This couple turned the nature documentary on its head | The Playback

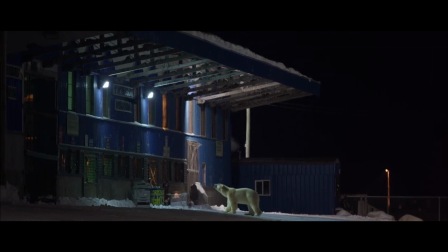A nuisance bear is a term used by wildlife officers
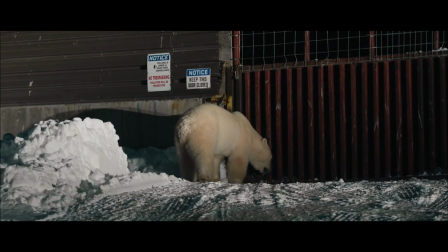or agencies to describe any bear that has lost its fear of humans.
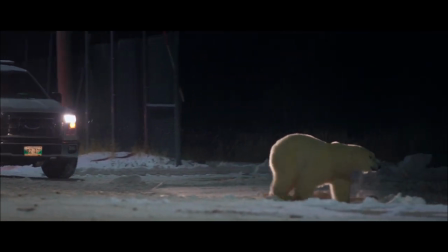There's been hundreds if not a thousand films made about polar bears in Churchill, Manitoba, which is the sub-arctic. And so it felt like there was this natural opportunity to try to experiment with something and
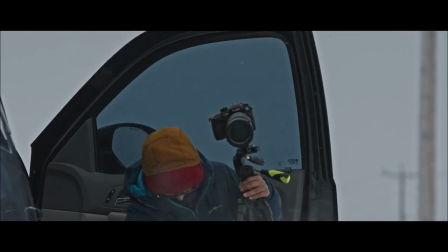do things differently without those traditional elements that you would find in wildlife documentary.
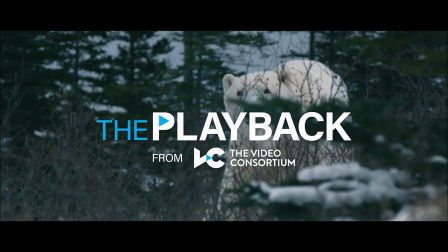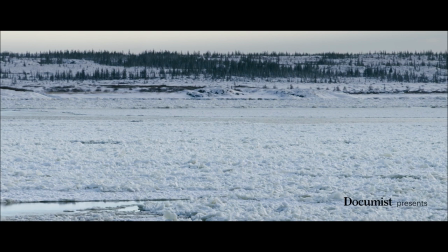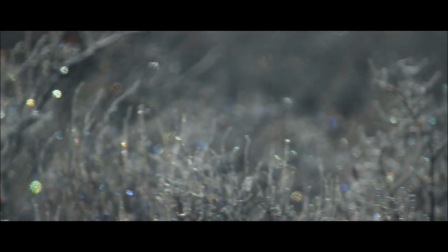I think that we tried to make this film in a couple of different ways over a period of about seven years. And it wasn't until our most recent trip that we sort of realized that by putting the camera on
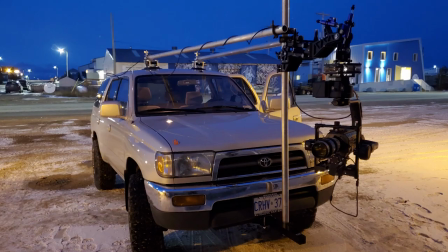our car and driving around with the bears for about four to five weeks continuously,
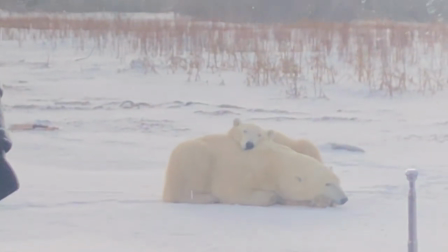were we going to yield enough material that could actually make it into a film?
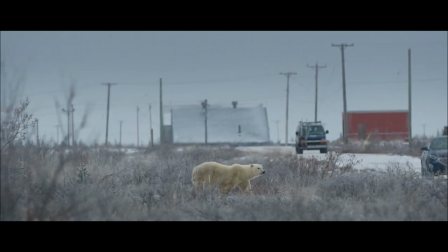We realized that maybe we had something special when we captured that shot of the bear crossing the road.
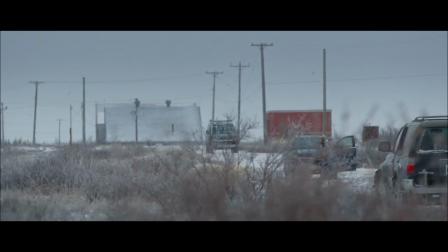There's a caravan of cars that have gathered in anticipation for this.
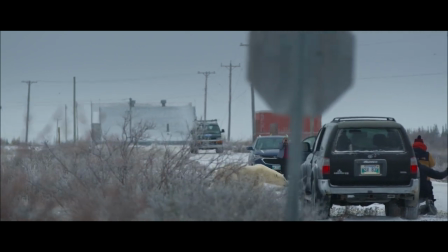In the background, you have a planet Earth vehicle with a Cineflex mounted.
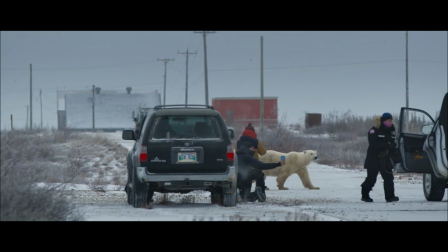Photographer turns around. Not only is that interesting because they're obviously not afraid of this bear,
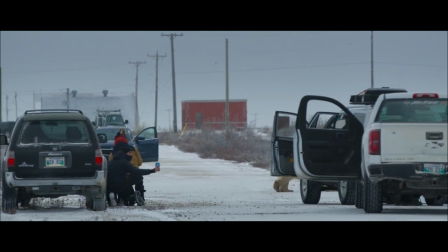but this bear to that photographer and to the photographers on the other side of the truck, it's only valuable when it's in the brush and it's in the wilderness.
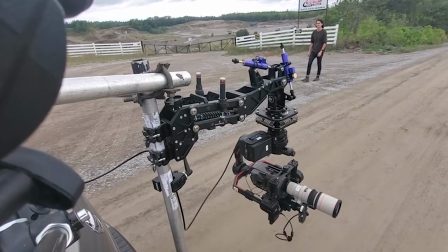With telephone poles or humans in the background, it's not valuable. Whatever moments aren't interesting to the traditional filmmaker,
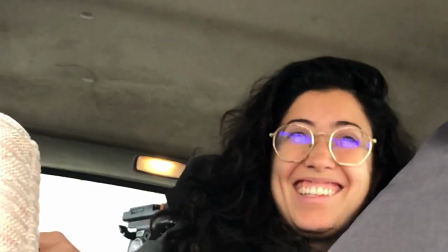wildlife filmmaker, or photographer, those are the moments that we were most interested in.
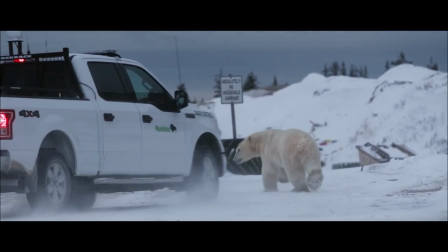The concept for us was to start in the wilderness and sort of move into the urban environment seamlessly.
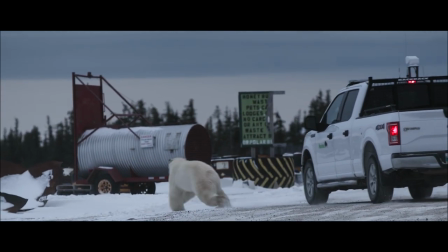In this sequence, it was important that we reverse the predator-prey relationship.
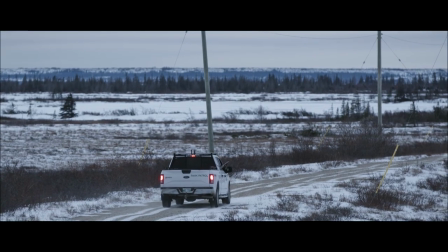And to try to remain as close to the bearish perspective as we can.
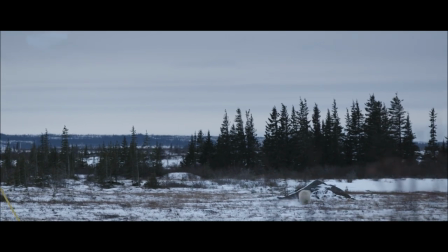Because it's less clear who is the predator here.
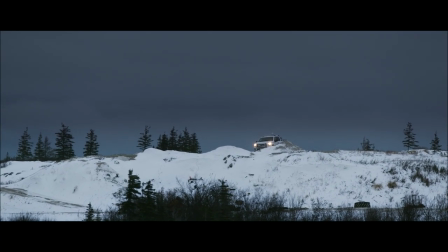It's just fun to look at these vehicles as these other animals that are sort of part of the landscape.
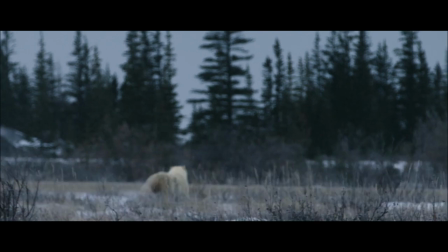They're like part human, part car, so they're sort of like these androids.
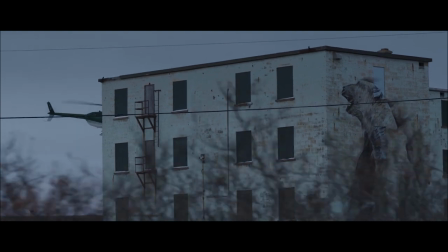There's a bit of absurdism in this chase as well. It just seems a bit futile, like these people are chasing around this bear with a helicopter.
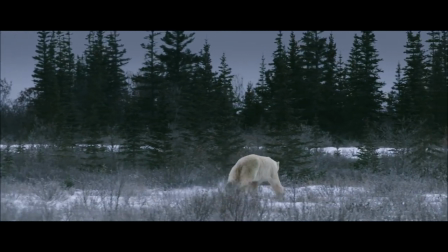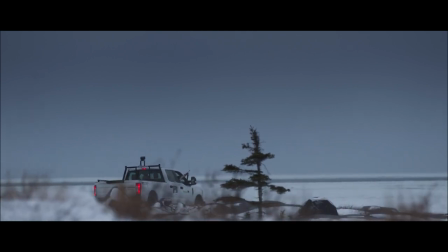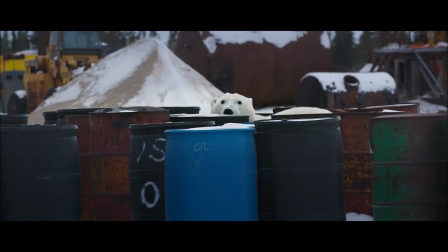This film is about a polar bear wanting to eat at the dump and it can't get in.
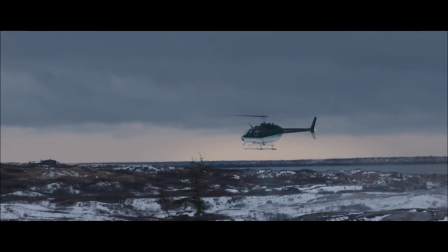But then this film is actually about how we share space with animals and how complicated that relationship can be.
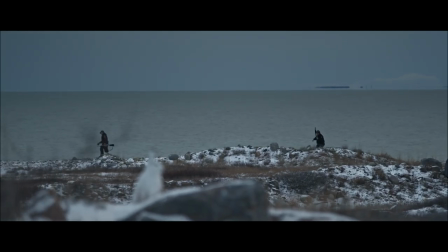I think sometimes this film seems sort of serious, and Jack and I are both really funny people, I think, or like to think.
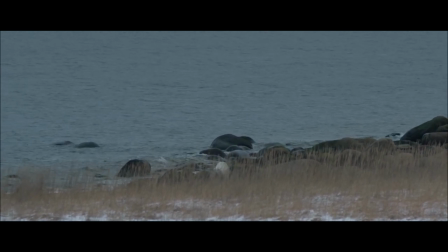So any bits of humor that we could put into it, we try to, and we're always really happy when people notice that it's a bit of a cheeky film too.